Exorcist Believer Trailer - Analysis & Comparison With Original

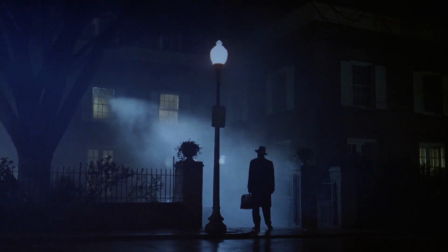3:59 You'll see this window shot symbolizing a protagonist walking into an unknown dangerous territory of having a religious battle of faith to save an innocent
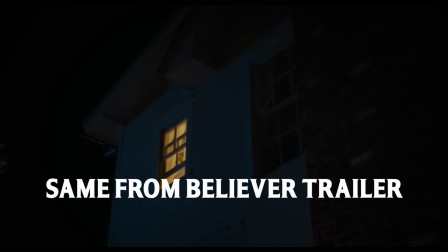4:07 victim effectively looking up as evil as it has the upper hands while the protagonist is playing the underdog this is just one example in a film that's bursting with
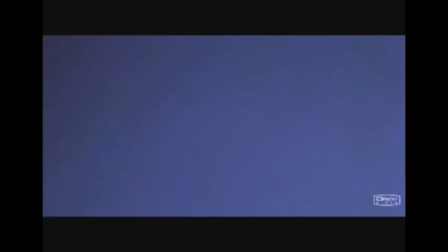4:15 these horror defining scenes and cinematography just to name a few you got the spider crawl
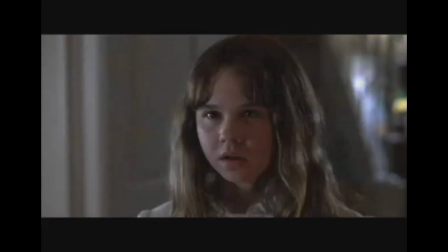4:24 you got the head spin you've got reagan crashing the party and saying gonna die up there
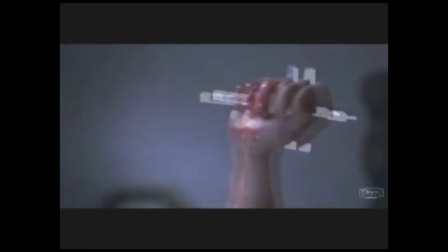4:34 You've got the crucifix scene. The less said about that one on YouTube, the better.
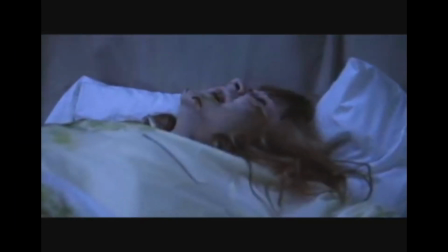4:39 But my point is, The Exorcist paved the way in ideas for horror films and became an inspiration to hundreds of thousands of filmmakers.
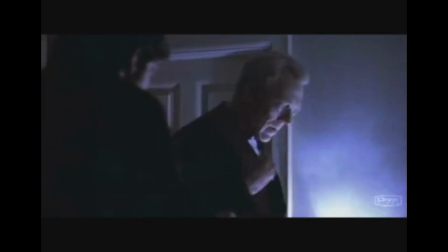4:46 Believer, bluntly, won't do any of this.
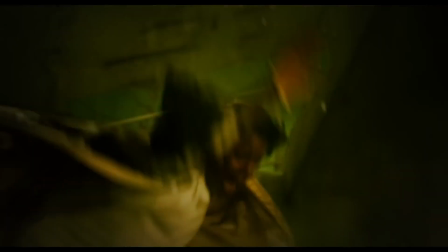4:48 Looking through the trailer, the imagery looks already full of cheap crap jump scares that are just going to be there for the creep factor.
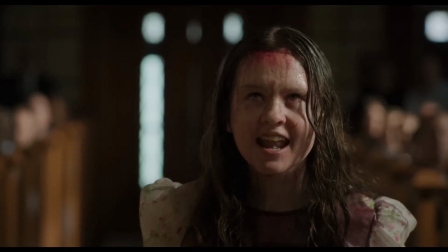4:56 This body in the blood scene can be compared to the party scene. And I'm going to.
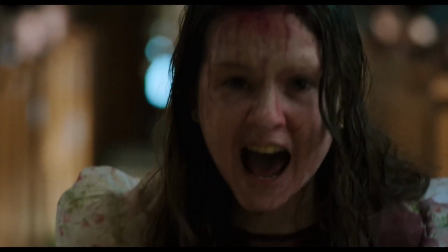5:00 Let's just do that.
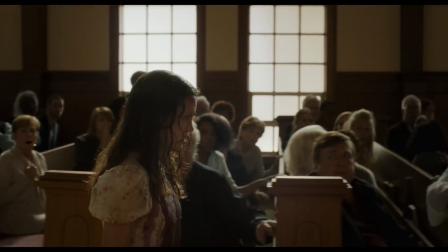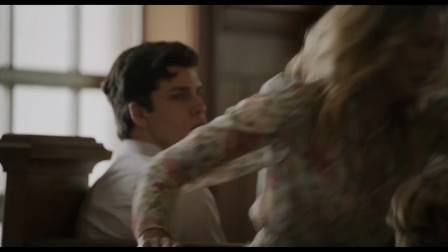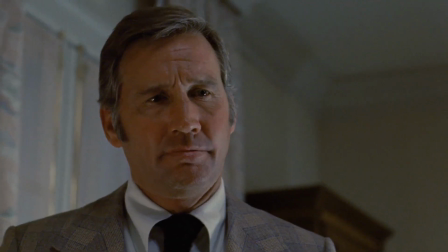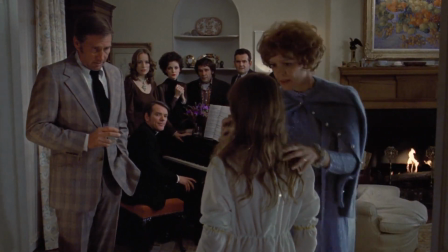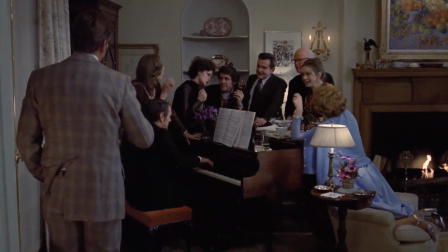5:49 I can only work with what's in a trailer, but the original Exorcist is far more subtle.
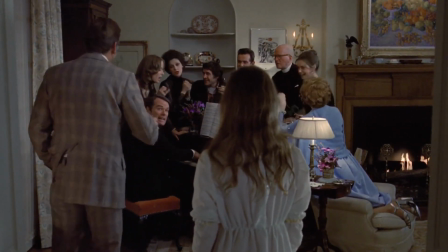5:54 The scene is quiet, it's tense, it conveys what it needs to quickly.
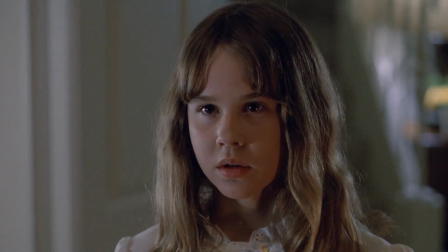5:59 It's short and simple in delivering the message of a supernatural unsettling force, helped Reagan here understand,
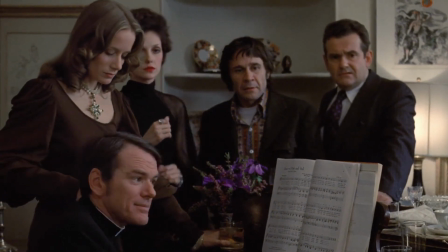6:06 predict the future of a conversation that she wasn't a part of with the astronaut, delivering an eerie straight-faced line of you're going to die up there,
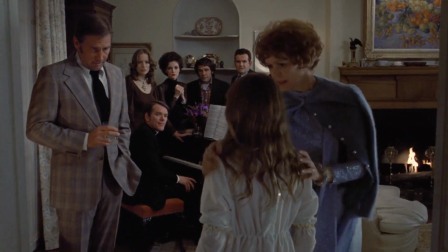6:13 and then with that exact same straight face wetting herself, being guided away in a caring manner by her mother who understands that something is wrong.
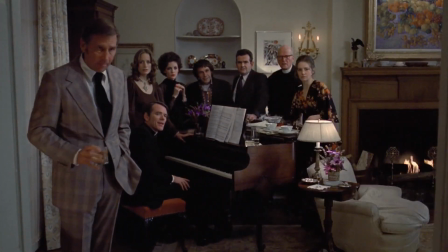6:21 Compare this to what we see in the trailer for Believer.
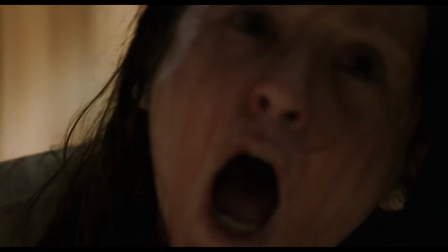6:23 It's loud, it's obnoxious, it's bloody, and it's just bath-sort-tweaking nonsense screaming to the heavens, the body and the blood.
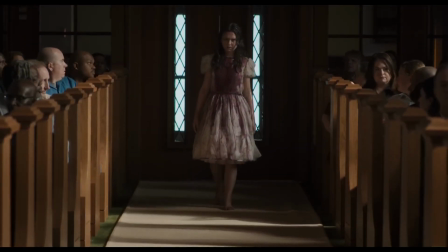6:30 All of these things are just unnecessary. They're over the top for what it needs to really do.
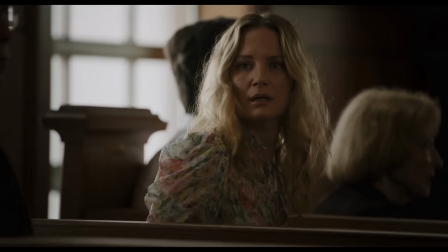6:35 And with that, it's basically pressing into the audience's faces, look something is wrong as if we'd be too stupid to understand the
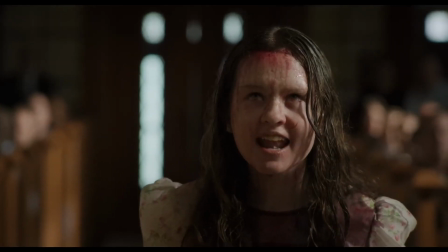6:43 same moment with a bit more decorum yes we get it you're possessed now what else does this scene say nothing as far as we can see in the trailer it's just a loud mixed up set piece in a church and attempts for a cheap scare and some creepy imagery with that i can see believer continuing to make hollow imitations
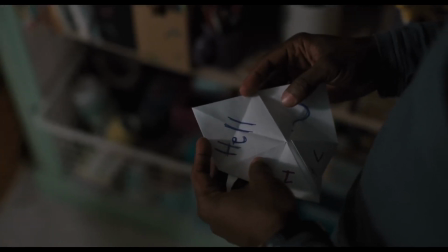6:59 and source material instead of being bold enough to try and stand as its own unique good possession horror film so i recorded this before
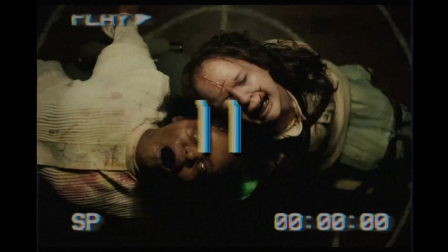7:06 the release of the second exorcist trailer and they've kind of proved me wrong they've gone ahead basically giving us something that the exorcist franchise hasn't given out before which is you're gonna have to choose for one of the girls to die
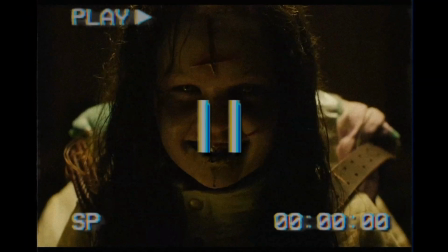7:18 one girl lives one girl dies it's a nice twist it's different but yeah i wish i would have known this before i started slamming into
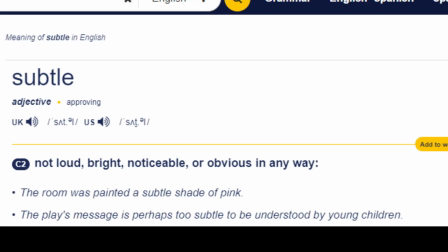7:26 this i mean i could keep going with this subtlety is key and it helps build dread i'm gonna let these two scenes play one from the exorcist one
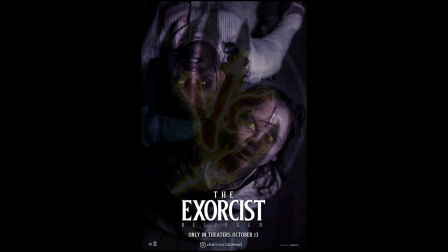7:33 from believer they're both about faith they've both got the same themes which is better in your opinion
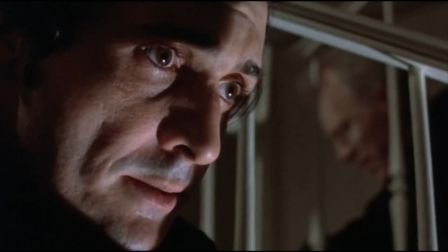7:39 why this girl it makes no sense i
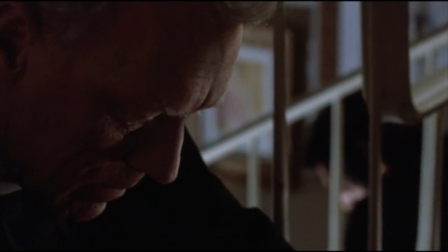i think that the point is to make us despair